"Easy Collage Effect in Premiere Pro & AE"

What's up guys? Quinn here in the flesh.
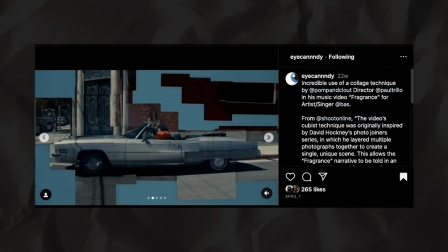2s
I recently saw this really cool video collage effect and I'm going to try and figure out how to do it and show you how to do it because that's what I'm that's what I'm here for.
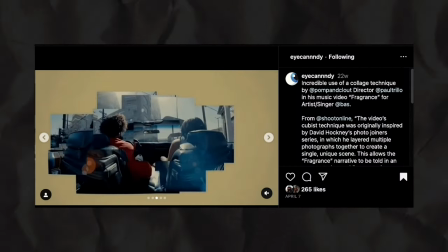10s
I feel like you could use this effect in a lot of different mediums fashion, music videos especially, maybe some sort of a lifestyle thing.
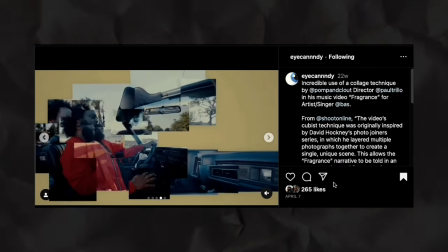18s
If you're trying to go a little bit more eccentric with your content this could be really cool. Let's jump in with some test footage and try to make this effect come to life.
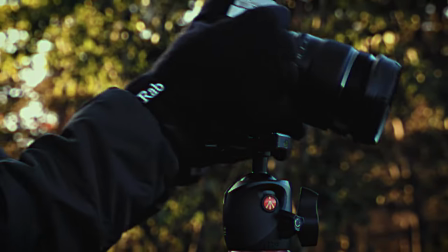25s
So after playing around a bit I realized that this effect works best on locked off footage, basically where the camera isn't moving around too much.
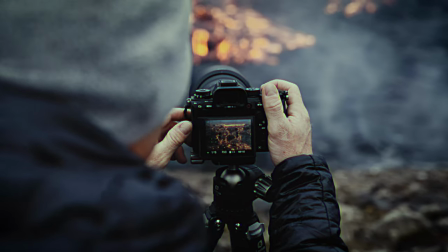32s
So if you're shooting for this effect, this is great to know. Here we are in our premiere timeline and we have some stock footage.
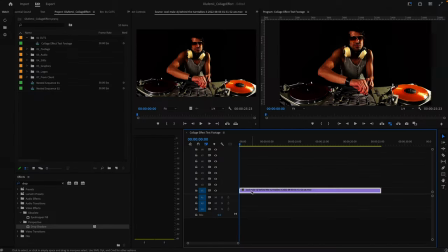38s
Cool male DJ behind the turntables. Love that, very accurate. We're going to move this clip to our second layer and turn the visibility of that layer off. This way we have our main clip here to work and pull from.
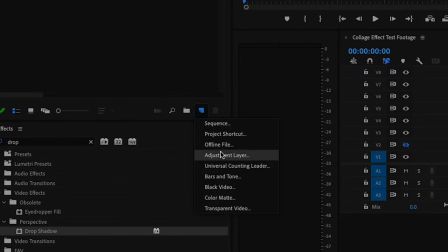49s
I'm going to go ahead and add a white background so head over to new item color matte okay and change the color to white
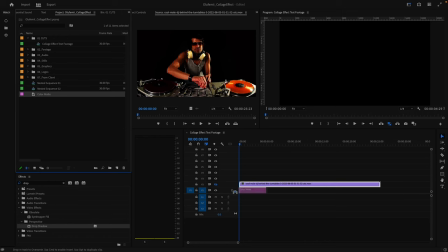60s
drag that under our clip
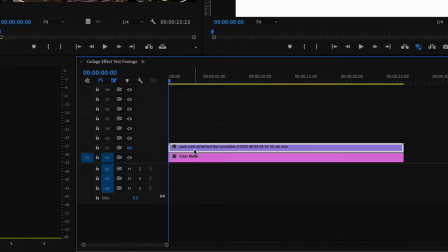64s
i'm going to go ahead and duplicate this main clip by holding down option and dragging it up a layer and this layer is what we're
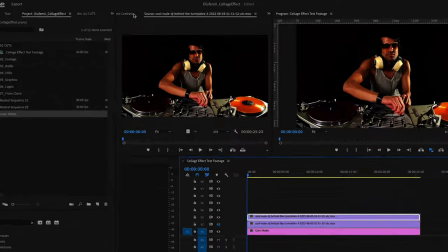71s
going to use to chop up and build out our scene with this clip selected head over to effect controls and under opacity this
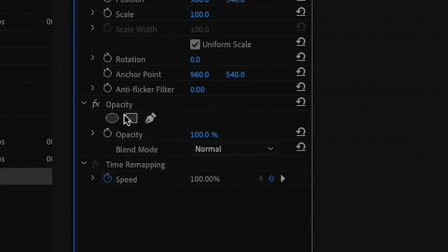79s
is where we'll be creating our mask you have different options for shapes, but I'm going to go with rectangles.
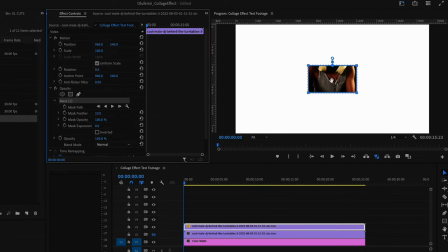84s
Now we can start playing around with these masks. I'll go ahead and move my mask over to this corner.
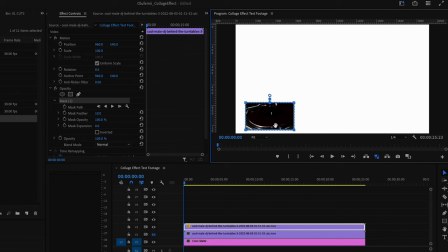89s
Start by building out these turntables over here, and you can adjust the mask to whatever shape you want it to be.
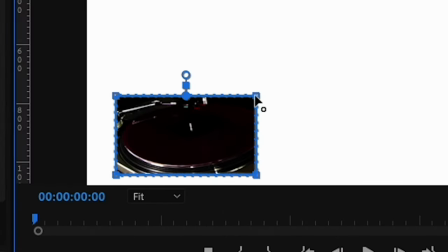95s
I'm going to scale this down proportionally, so to do that, put your cursor at the edge till you see these arrows.
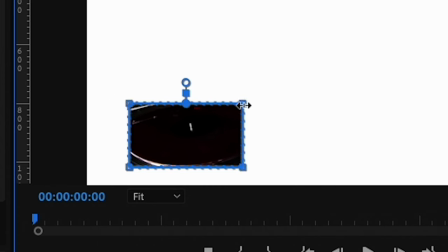101s
Click shift, you'll see it change to these straight looking arrows,
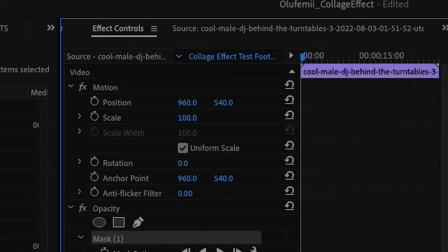105s
and drag that down. pick a selection and then maybe I'll scale this up a little I also like to put the
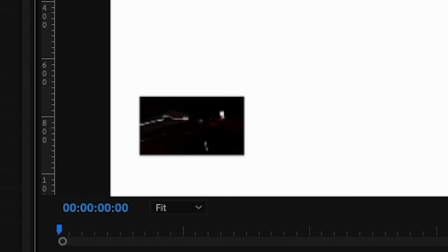111s
mass feather down to zero so it's more of a sharp edge now we'll repeat this step go to our base layer
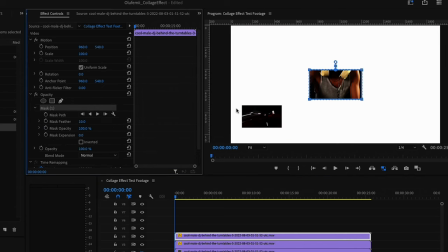117s
duplicate it head over to opacity create that mask select a different portion of your clip and adjust the scale and positioning however
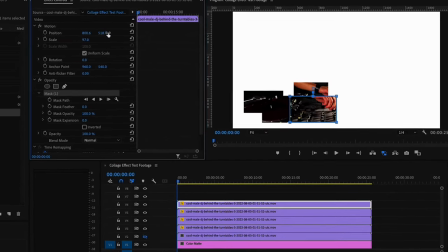125s
you like feel free to get really creative play around the scale of your cutout the shapes of the masks and this is also personal preference but even though you're chopping up
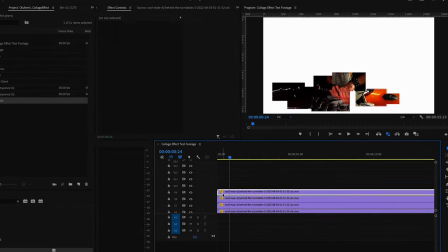133s
your footage and moving everything around, you kind of want to line things up so they make sense and you can somewhat decipher the subject or objects in your video.
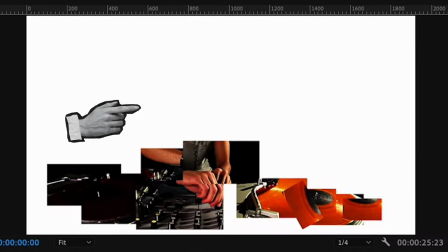141s
For example, I'll keep all these little cutouts of my turntable in this section and the DJ will be cut out in different ways but will still kind of piece together so you can make him out.
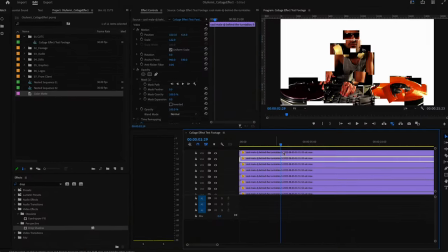150s
And if you go to film something like this or if you have multiple angles to work with, you don't have to use just one singular clip to edit this.
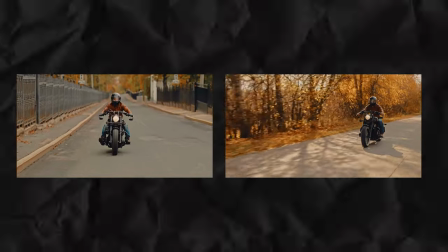158s
You can use different angles and pull different cutouts from different shots. Now that we have our scene built out, we can stylize it.
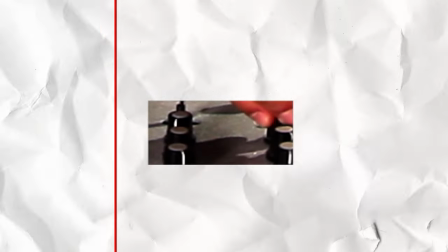165s
I'll start by adding a drop shadow to all these masks, and this will add some depth to these shapes.
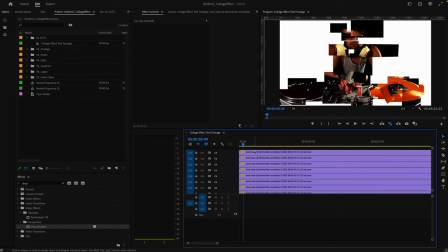170s
With Premiere, you can't just drop the effect on the clips, which is annoying. So we'll have to right click and nest the layer first. Then under the effects panel, drag the drop shadow effect onto your layer. In the effects controls, you can customize however you want the shadow to look.
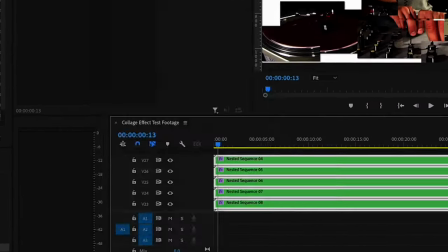185s
And we'll go ahead and repeat this for all the layers. Now there's a few different ways you can manipulate your collage.
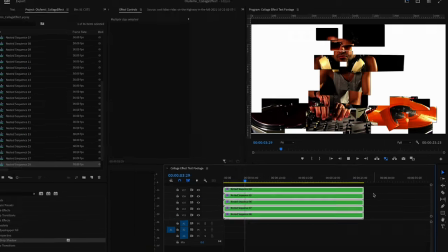190s
You can have all your layers play through at the same time and pacing,
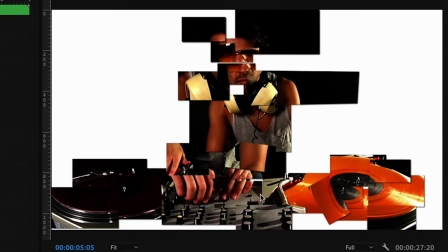194s
or you can move everything around like this and kind of have it all play at different times and speeds, which will give you a little more of a delayed and jumbled look.
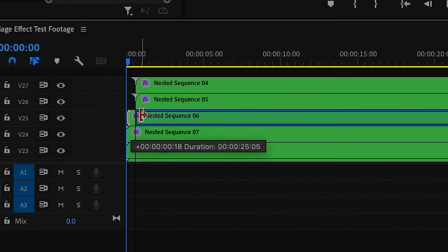203s
Now if you want the scene to sort of build out and have the cutouts pop in, all you have to do is trim the beginnings of each clip and have them come in at different times like this.
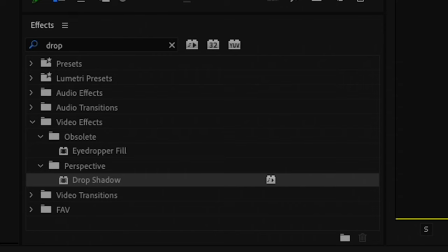213s
You can also animate each layer by using keyframes, but I'm going to use Dave's social media pack as an example and drag one of his presets onto all my clips.
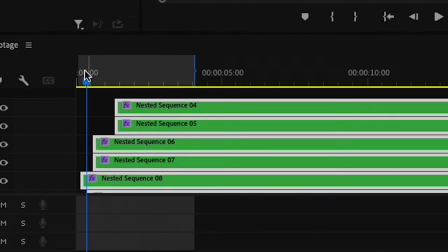222s
So this is with the blur in animation preset.
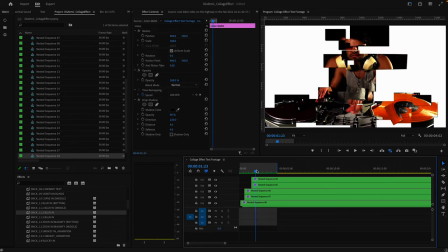229s
Now if you want to add movement to the whole scene, command A to select all your clips, right click and nest.
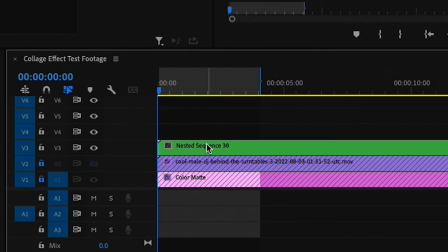236s
This is going to group all your layers together, select your nested clip, add whatever keyframes you like.